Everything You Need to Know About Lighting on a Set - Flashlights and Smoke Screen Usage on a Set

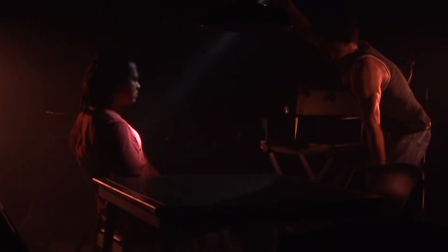246s
This is pretty much the standard bar which you can measure all these police flashlights, and it can be had for about $50.
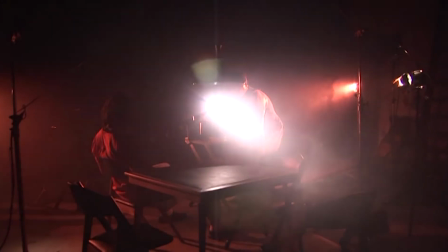252s
It's not really very expensive, but that's what's going to give you that very focused beam, a really nice kind of piercing beam that goes through the smoke.
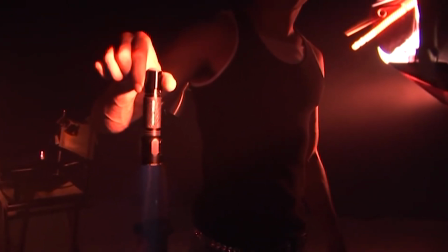261s
However, you can also get a 1 watt LED light like this one, which puts out, I mean,
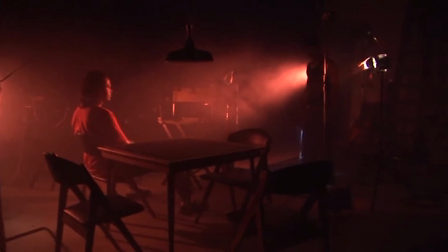266s
seemingly a lot of energy as well too, or you can get the three watt version of the same light.
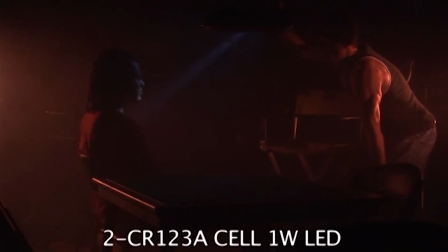271s
But this one lasts for 40 hours. So it is 40 times more efficient than that eight watt LED.
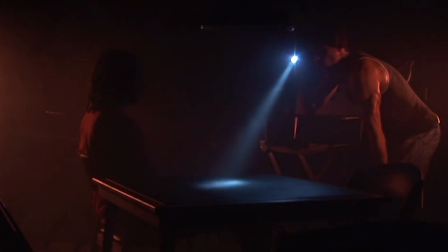277s
And also the three watt version of this will put out almost as much illumination, as many lumens as the eight watt Xenon police flashlight, which is 3200 degrees Kelvin.
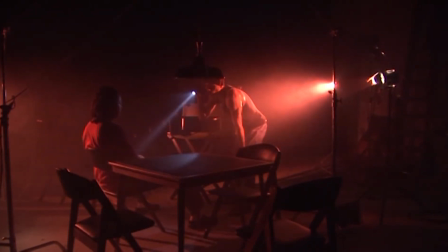286s
And of course, this is daylight balance.
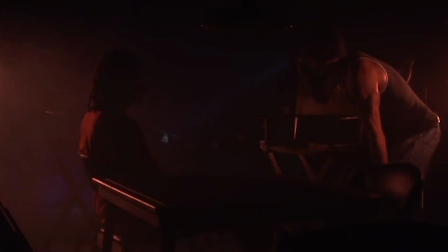287s
So depending on the type of lighting that you're using, if you're using HMIs, and you want your flashlight to look white, you might want to use an LED light.
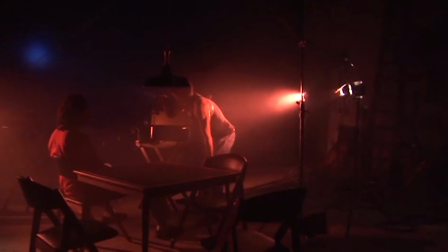295s
If you're using HMI lighting, but you want your flashlight to look yellow, you might end up using a xenon bulb instead.
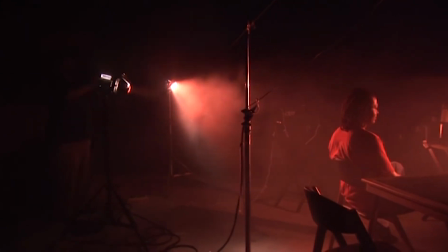301s
This right here is a fireman's flashlight. It uses four C cells, which are the larger cells than the AA's or the CR123A.
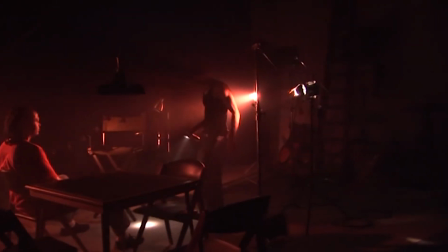309s
So it's a lot larger flashlight. It's much more bulky to use.
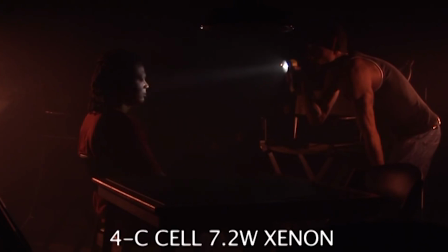312s
It actually has less wattage than that little police xenon flashlight that we already saw.
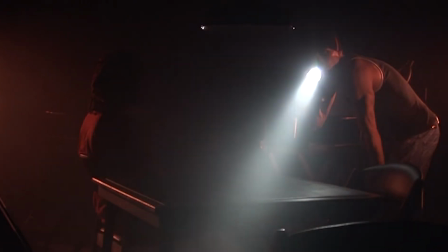318s
This one already has 7.2 watts, whereas the other one actually had 7.8 watts. So the little guy is a lot more powerful.
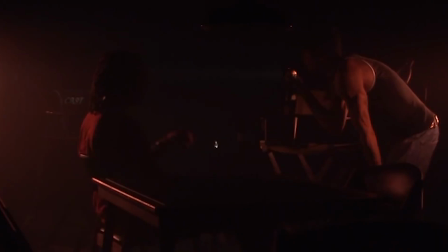325s
The major difference, of course, is that this one has batteries that will last a lot longer than that little police flashlight, but it is a lot more bulky. Make sure that if you're going to use flashlights, you want to get that kind of police look in the frame. Get the smaller one, the one that's 7.8 watts and has batteries that only last for about an hour because it's going to give you a much more focused
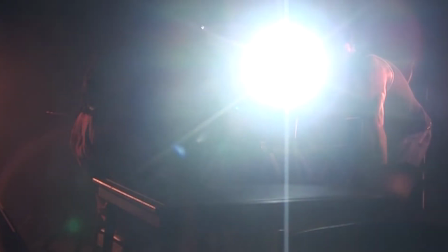342s
tight beam that looks a lot more realistic and also is a lot less bulky for the actor to use.
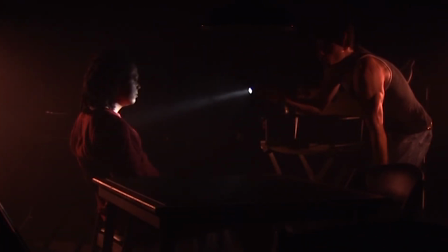347s
And he doesn't have to have to have cables running up his sleeve anymore like they used to in the old days, going to a battery that's sitting on his belt or something like that,
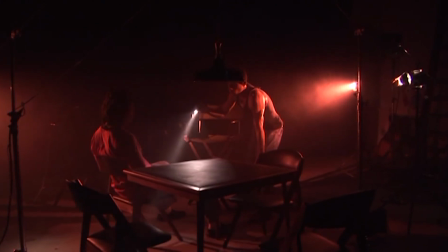355s
you can get this kind of power in flashlights these days for about $50. The last light we're going to talk about is this actual lantern.
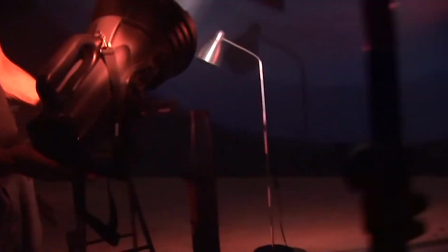362s
It's not really a flashlight. It's more of a lantern. It produces 15 million candle power, and it can be used for a variety of situations.
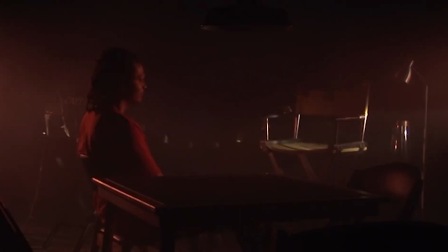369s
Just make sure that you never shine in anybody's face, especially at close proximity, because it's very, very powerful, and it's like a spot.
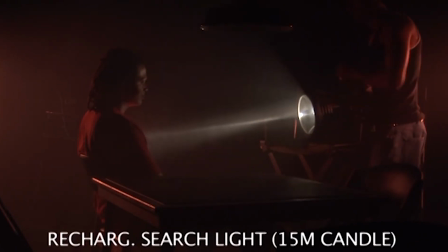376s
This is at half intensity right now. It can actually go up even higher than that. This is at half intensity, and watch when he gets in really close to him right there.
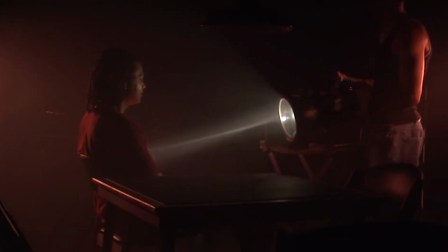384s
I'm going to ask him to back up a little bit and give us a little bit of a different perspective.
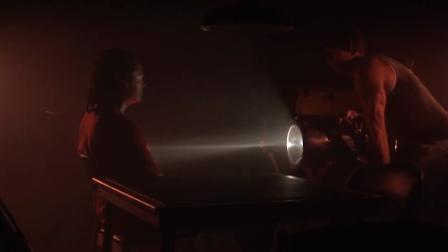388s
Primarily, you're going to use something like this when somebody's on the back of a pickup truck, for instance, and they're looking for somebody hiding in the bushes or something like that, and this is a searchlight,
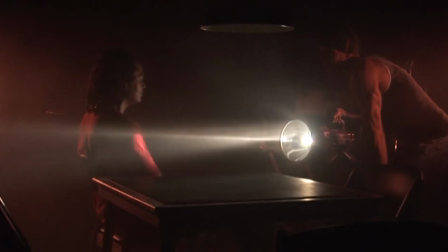396s
but at the same time, you don't have to give it power from the battery on the truck. You don't have to carry a generator with you, and remember, this is still operating at half intensity. You can go up even higher than that. There's a full intensity mode that you're going see here in a moment that's really really powerful now watch that it's going to go to
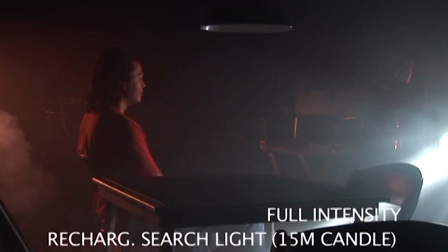412s
full power right there you can see that it's like a laser beam almost it's really cutting through that smoke
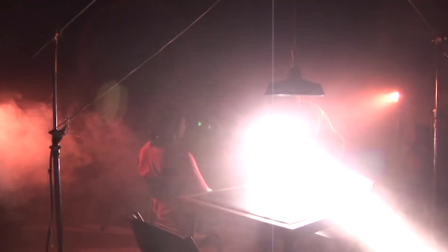418s
just make sure again you don't shine into anybody's face because it's really really powerful if you had four or five of these out in the field
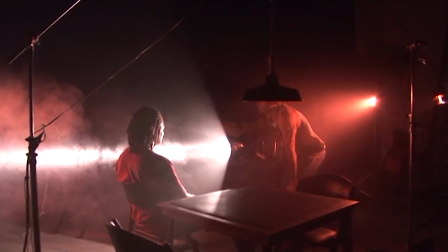425s
somewhere you can really make some interesting effects if you wanted to get that kind of an effect you can also use this light for lighting even though
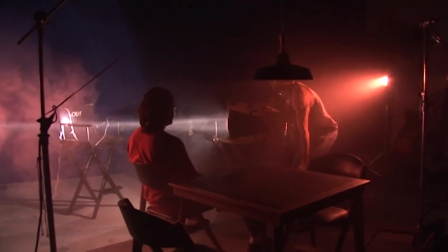432s
the battery is only going to last for about maybe about 45 minutes but this this light only about $30.
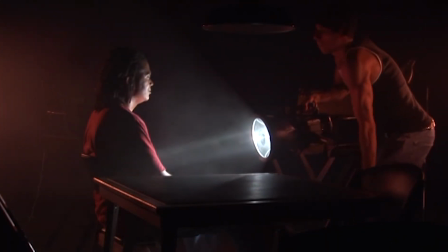438s
And I mean, most people don't believe me when I say this, but you can buy this from a major department store for about $30.
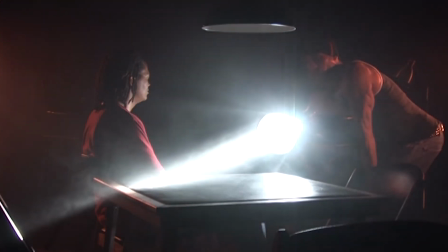444s
So if you had, you know, four or five or even six of these things sitting in the back of a truck,
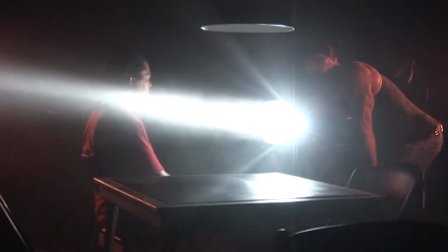448s
or if you had just a battery replacement for them, you can do some lighting with this at night for short periods of time.
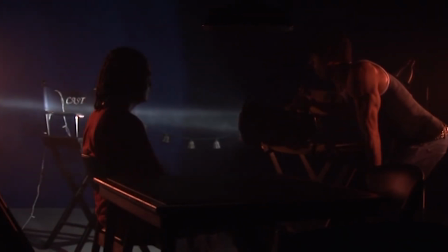454s
Like if you're doing like a firelight or a campfire,
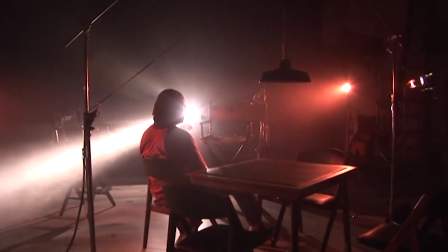457s
you can just put some gels in front of this light and actually do the fire lighting with the moonlight and everything without ever actually having to put a generator out in the middle of a field.
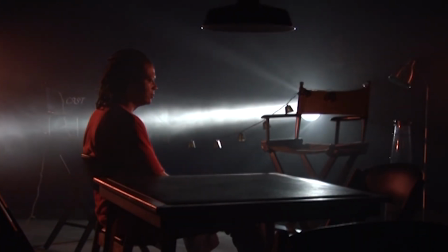465s
You can see what it does even from the back of the room.
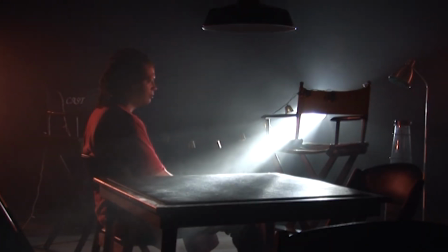467s
I mean, they're about 15 feet away from them right there, but it's still making such a powerful light that it actually makes that chair almost disappear.
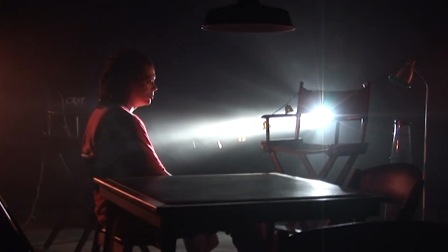475s
I mean, this is like ET and stuff. This is really nice kind of very spotty type of light, and you can do some really creative things with this kind of an instrument. You can even use it to fake car headlights at night or something like that. So let's go ahead and do a review of everything that we learned in this particular episode right here.
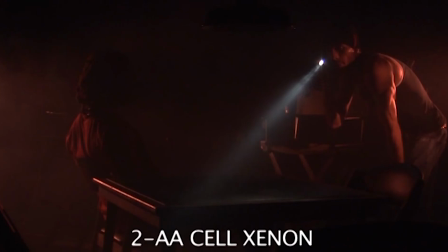492s
This is a 2AA cell xenon light.